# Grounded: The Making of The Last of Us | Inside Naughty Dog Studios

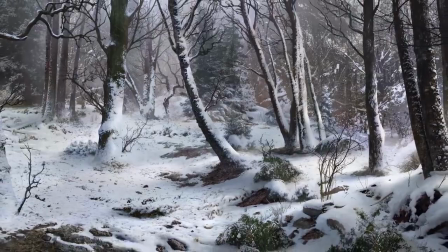20:55 And that's the reason why you'd see those like rings of leaves showing through in the snow. That gives it that extra, you know, believability. This is pitch art. I'll try to start with an idea that conveys sort of the feel of the environment.
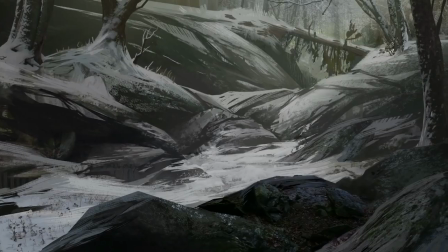21:07 Something like this, very brushstrokey, very painterly. You can see not a lot of detail, just energy and conveying a mood.
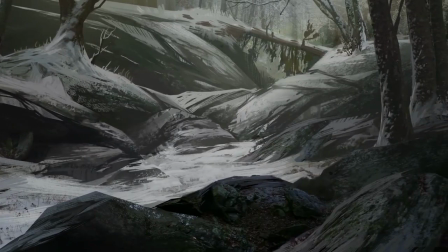21:14 This is sort of just a conversation starter, and then this would be more of an actual space.
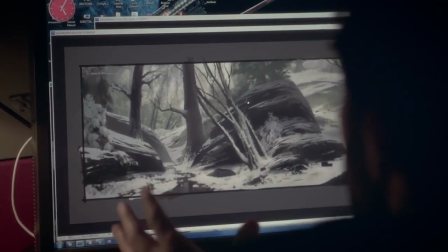21:20 So you start talking about, is this too tight of a space right here? Would the player even fit through there?
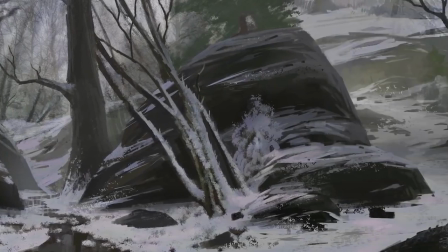21:25 Do we even want to include water? Those are conversations you start having a little bit later.
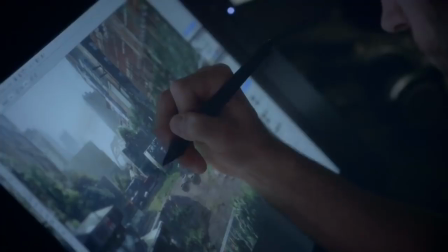21:29 And then it usually needs several more passes back and forth in order to be tightened up to be the experience that you would see in the final product. So, dude, I was actually trying to figure out right here, there should probably be some dead foliage. It might be cool to see some of the dead stuff around the edges of the green or like even spilling out into the street. Maybe what we do is in some of these areas, we use it as like a transition to form from the actual concrete to the side of the building. So like they're almost sitting on top of a bed of dead foliage, like that really rich kind of like orangey brown color. Sienna or something would be nice. Something real cheddary. That's how you know you're done.
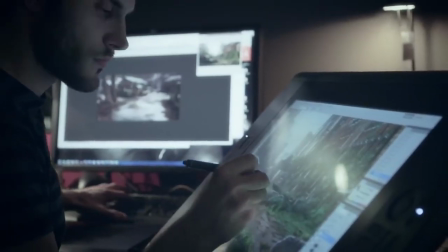22:03 The end product often ends up being stronger because that bouncing back off somebody else gives you a result that maybe you wouldn't have even thought of in the first place.
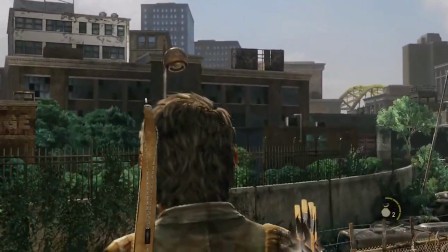22:15 All right, here's the bridge. That's our way out of here.
As far as concept art goes, definitely the ultimate goal is just helping everybody as much as possible. Me and the background artists will work together. I'll often just go to them because they've got like a really, really good like visual imagination.
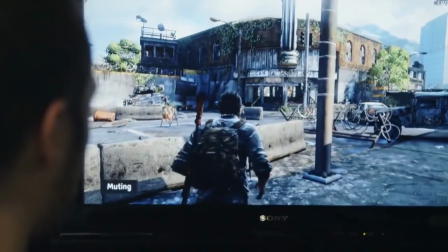22:32 At some point, you came in almost like flat on. So that's kind of good because the bus station is right in your peripheral view and you're probably going to enter the bus station.
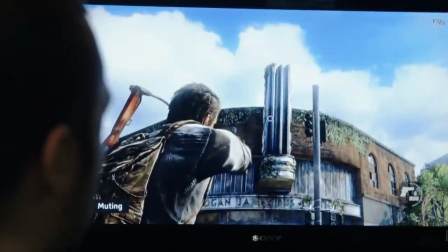22:44 You're probably not going to get lost. But it doesn't at all utilize this cool architecture here, like the bus station sign.
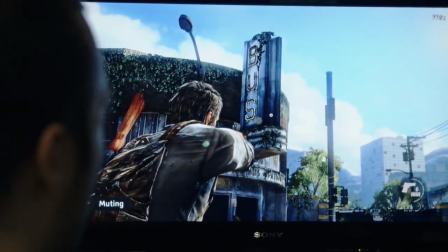22:51 Like that's a really distinctive silhouette and it's a really interesting sort of architectural detail. So we changed the entrance.
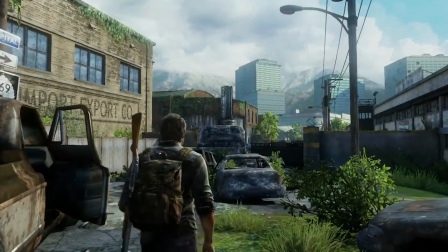23:01 Look at that, another city, another abandoned quarantine zone.
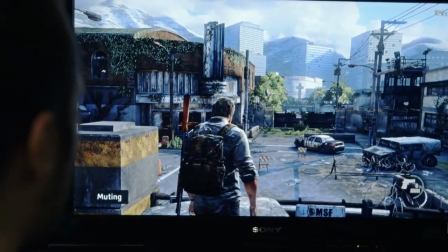23:07 I think it's a better composition anyway. It's not so like symmetrical. And I think that was done so that this sign read better. If you didn't see the word bus on it, you might not know it's a bus station. So I think that helps. Everything we're doing in the environments is relating back to what you should be feeling in the story or what's happening to these characters.
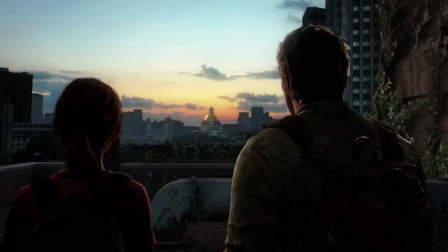23:30 So is that everything you hoped for? Jury's still out. But man, can't deny that view. Come on, this way.
When we first came up with Ellie and Joel, we had this idea in our heads of who they would be, but we didn't necessarily know the voice. It took us a while to find our Joel, but for Ellie, I think Ashley was the second or third candidate to walk in, and right away we knew.
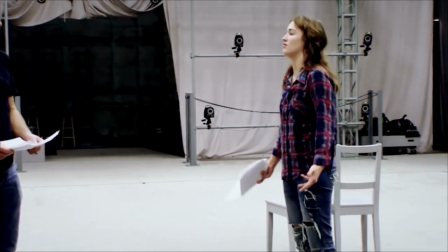24:00 Yeah, you know what? Why are you so scared all of a sudden? Because I'm a coward, okay?
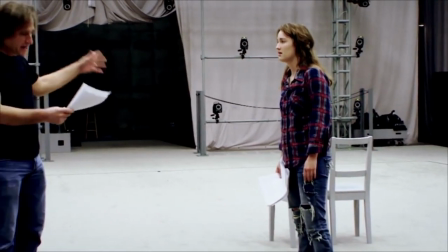24:04 So just get your shit, let's get out of here. Damn it.
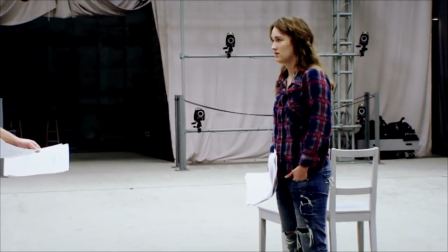24:12 Not like her, you know. What? You think I'm gonna end up like your daughter?
The way she delivered the lines, the way she just embodied that character is like, that's Ellie, there's no question about it.
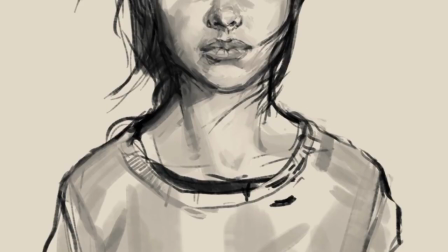24:26 I saw the character artwork and I related to her a lot. I mean, she's kind of a tomboy and she's kind of tough. And I mean, obviously I'm not 14 and I think that's the main difference between the two of us. I read the scenes and I was like, I need to play this part. You want to be my hero?
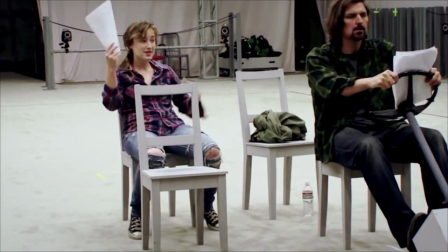24:44 Forget the whole bit about saving my life. Buy me a stack of these bad boys instead. Where'd you get that?
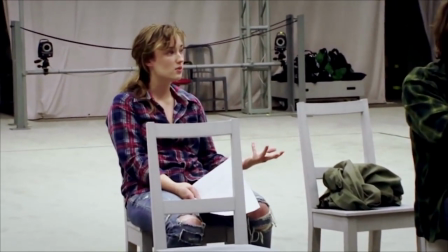24:52 Back at Bill's. I mean, all of this stuff was just lying around.
And then once we had her, we said, okay, well, we're gonna do another round.
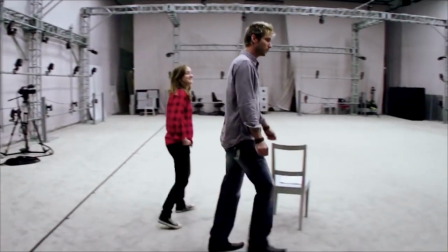24:59 And so we're gonna have Ashley this time in the casting sessions. The chemistry of these two characters was imperative to get right.